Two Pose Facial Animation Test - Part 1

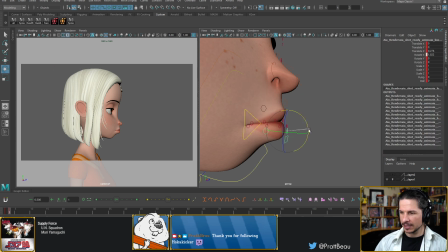But just the slight rotation and kind of looseness there. And Bean Slinger and Hoka Kicker, thank you so much for the follow.
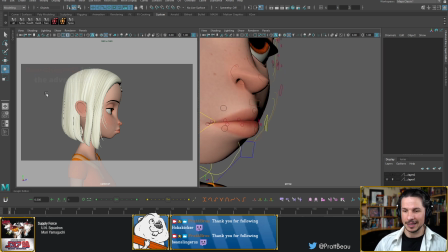I really appreciate that. So let's move this camera back there. Okay.
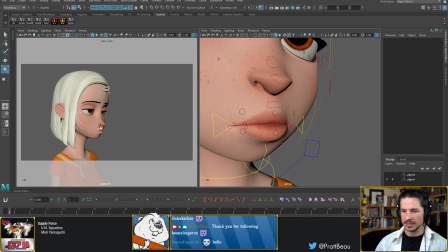So it's not much, but just enough that we can see that in silhouette.
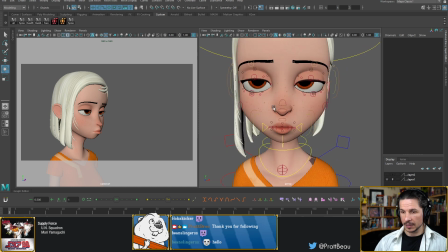So maybe something like that. Okay. So what else can we push while we're here? Well, another thing that the mouth does is it's not stationary in the sense of just left and right and that's it.
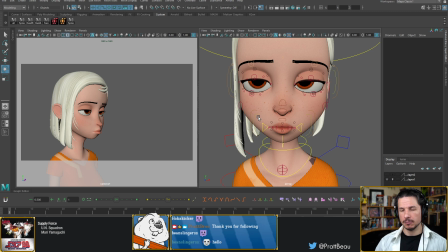It moves up, so we can do this, and it moves down. So if you're bored, oftentimes the mouth tends to go up. Yeah. Versus if you are like really tired, your mouth will go down.
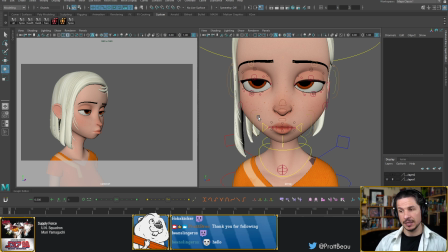So she's not tired. It's not like she's half asleep. This is what's going to differentiate this pose. If she was half asleep, her mouth might kind of come down here, and it's like the whole face is drooping down as she's barely able to hold the muscles in place.
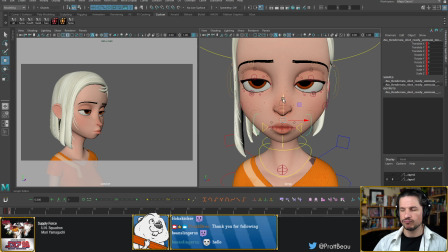But since she's bored, it's more kind of waiting. So the mouth might come up a little bit, just a little. And that alone can change the entire feeling of an expression in a very subtle way.
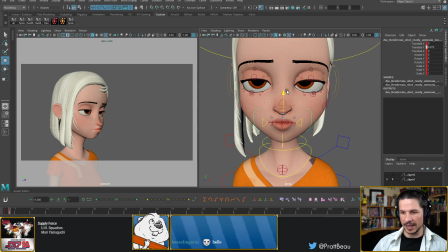Now you can push this a lot, so I could bring this way up here, or just a little bit.
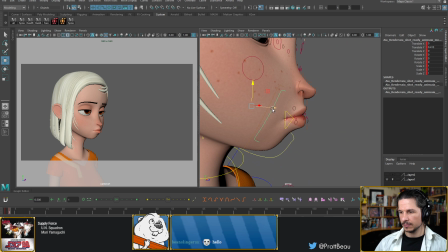So we'll kind of do that a little. Let's see.
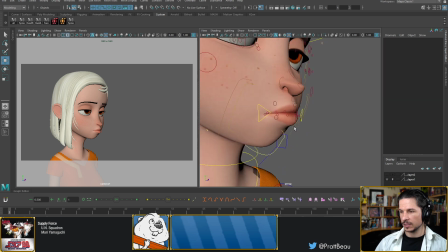What else do I want to do?
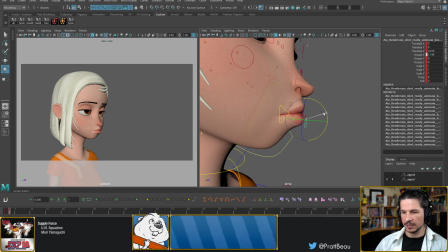Don't want to push that lip too far, or else she'll look kind of odd. I can always exaggerate later, once I know what my other pose is going to be. Maybe tighten the lip as well. So this is the other thing.
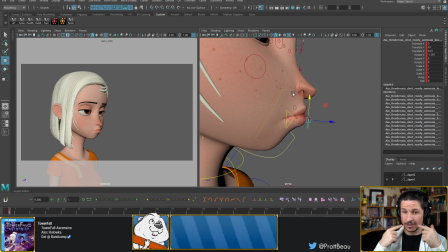Lips, not just the corners. You can tighten them. We can really put our lips tight, or they can be loose and kind of separated from each other. So again, if she's tired, her bottom lip might just be hanging. But because she's kind of a little bit more tense here,
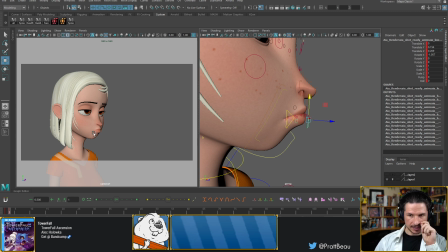I'll bring that lip up and just kind of give that tighter feeling to the mouth there.
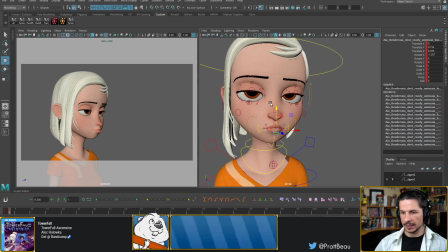Okay.
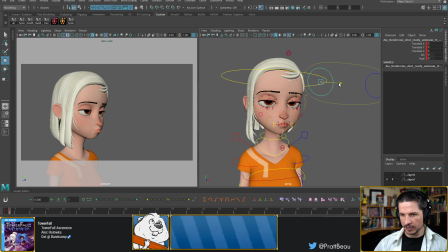So I think the last thing I want to do before I move on to the next expression is just change her eye direction so that it's looking out a little bit more versus looking in. If you have a character kind of thinking to themselves or not really looking at the world around them, the eyes will tend to cross a little bit.
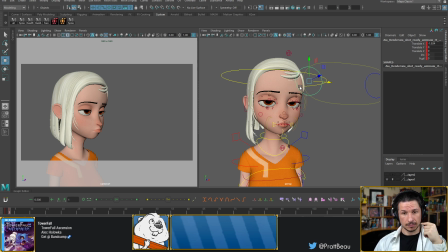If they're looking at something, the eyes will separate a little bit more. And the further away it is, the more parallel they become. So I don't want to go too far, or else we'll get quite some weirdness there.
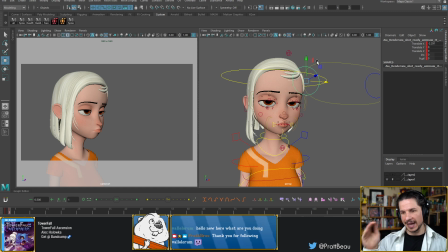But just enough that the character looks like they're looking at something versus looking and thinking inwardly. And Valorum, thank you so much for the follow. What am I doing? I'm doing a expression change demo.
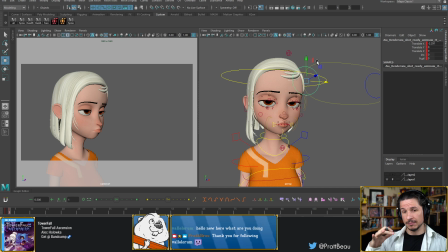So showing how I would approach animating a character from one expression into another. This is something I see a lot of my students kind of struggle with from time to time,
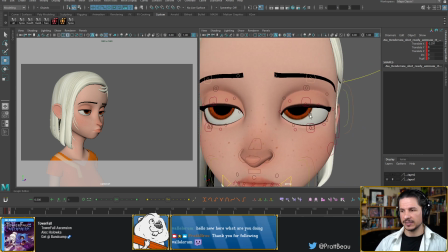and I want to kind of give some tips on ways to avoid the common pitfalls with this kind of animation.
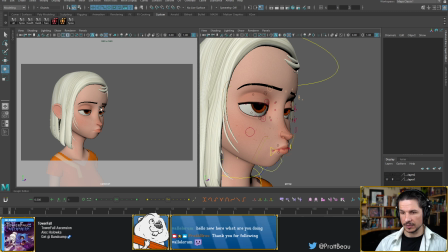Okay, so we've got that.
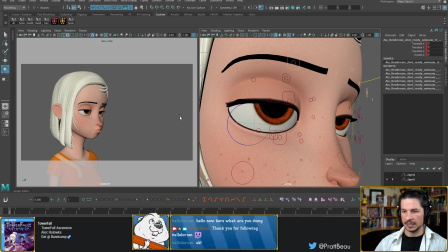Now there's definitely some stuff that we need to tweak. For example, the shape of the bottom lid here, I might want to kind of just tweak ever so slightly right here,
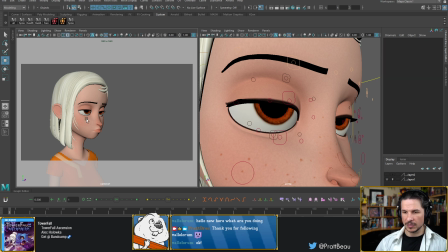just to kind of adjust that shape a little bit more, add more directionality.
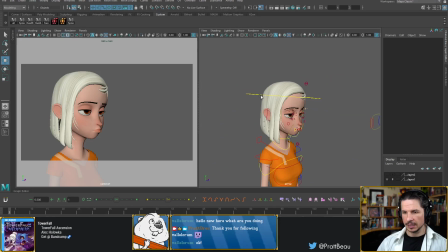But for now, let's call this here so that we can get working on the next expression and see where we actually have to go to.
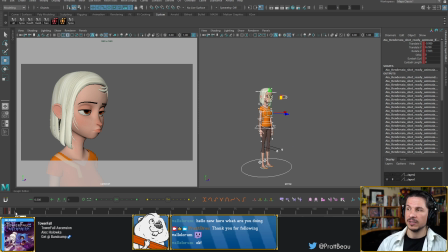Now, in terms of timing for this, I don't have a set time, but let's go, maybe we'll do 24 frames. So this will be frame 27.
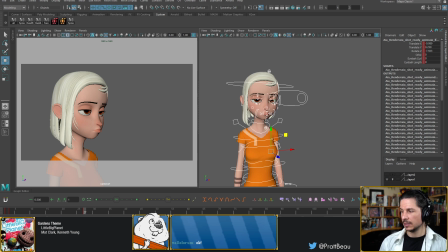So, next expression is going to be happy and smiling. Now, when I'm doing expressions, one thing I'm not personally a fan of is starting from an already posed expression like this.
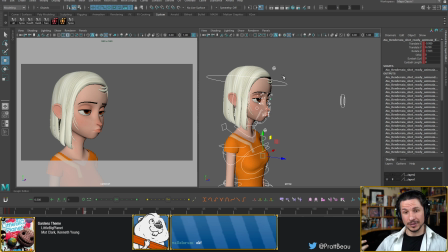I've just done a whole bunch of stuff on this expression, and now I want to do another one, and I'm going to have to reset a lot of the stuff. So what I often have is, you'll notice I have frame 2 here, where, oh, and actually I pushed that on the wrong frame there.
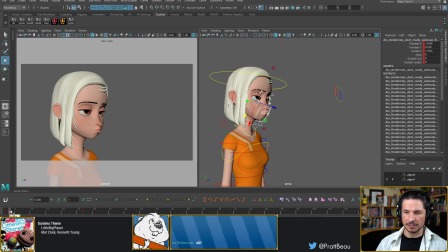And actually this is a good example of, you can see how the mouth makes a big difference. That little change right there. It feels weird when the one eye just moves like that, but the mouth, a little change, but it changes the expression. But on frame 1 here, which I kind of hid out of the way, I have the default expression.
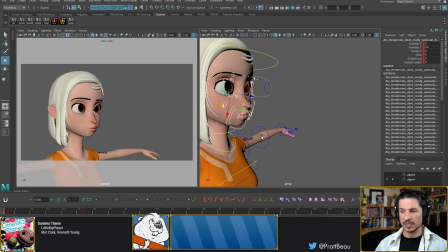What this allows me to do is, whenever I need to start a new expression and I don't want to have to reset everything manually, I can just go here.
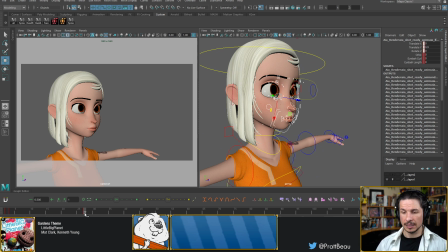Usually it's on frame 0. Copy it to frame 27, and there we go.
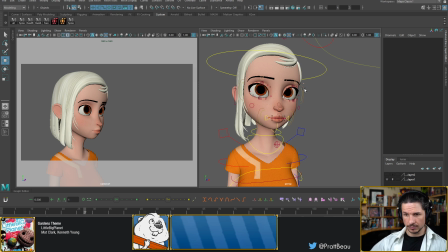The expression is ready to go, and I'm not having to redo everything or undo the pose changes I've already done.
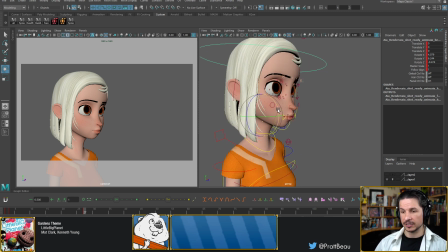Okay, so now this is going to be the character smiling and happy. And the first thing I'm going to do before anything else is I'm going to change the angle of the face.
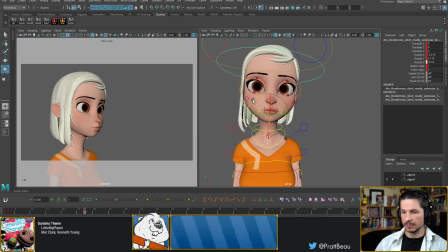The reason for this is faces are not in a limbo. They are not just the face moving alone. The whole head goes into a facial expression,
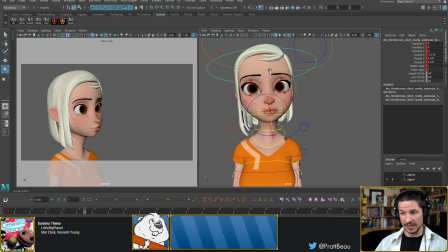and it can change a lot of the mood of the face if you add the head angle to it too. So for example, if I smile like this straight on, that's okay. If I smile like this, it's the same smile, I'm not changing it, but suddenly that doesn't seem like a happy smile anymore.
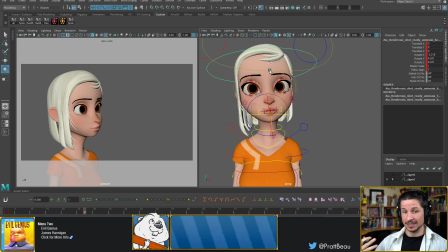And all I've done is I've changed the angle. So you can get a lot of variety and expression in an expression just by changing that angle of the head. And I'll kind of add a little bit of the neck too. Let's see, which way do I want to angle the head?
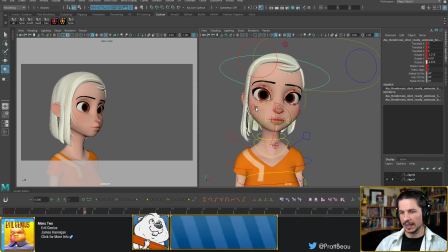So she's smiling. I do want to add a little bit of tilt to the head and maybe kind of bring it over so it kind of opens up to the audience a little bit more. Not too much, because I do want to show the lips moving here.
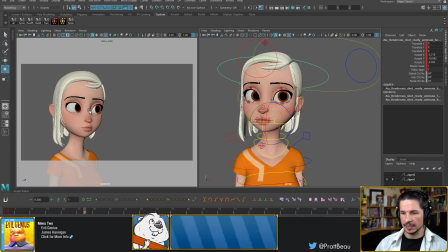If I go too far forward like this, we won't see those lips really moving. Okay. And I might even, because she's happy, her shoulders might actually come up ever so slightly and maybe back.
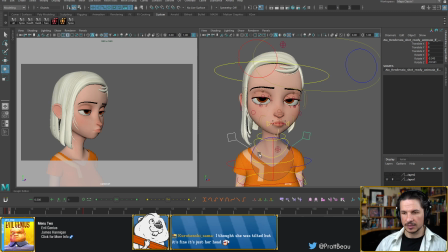So it's not a big change right there, but just enough that we can feel some expression in the character. And what I'm looking at here is I want to make sure that the head is the thing that really changes and not the shoulders.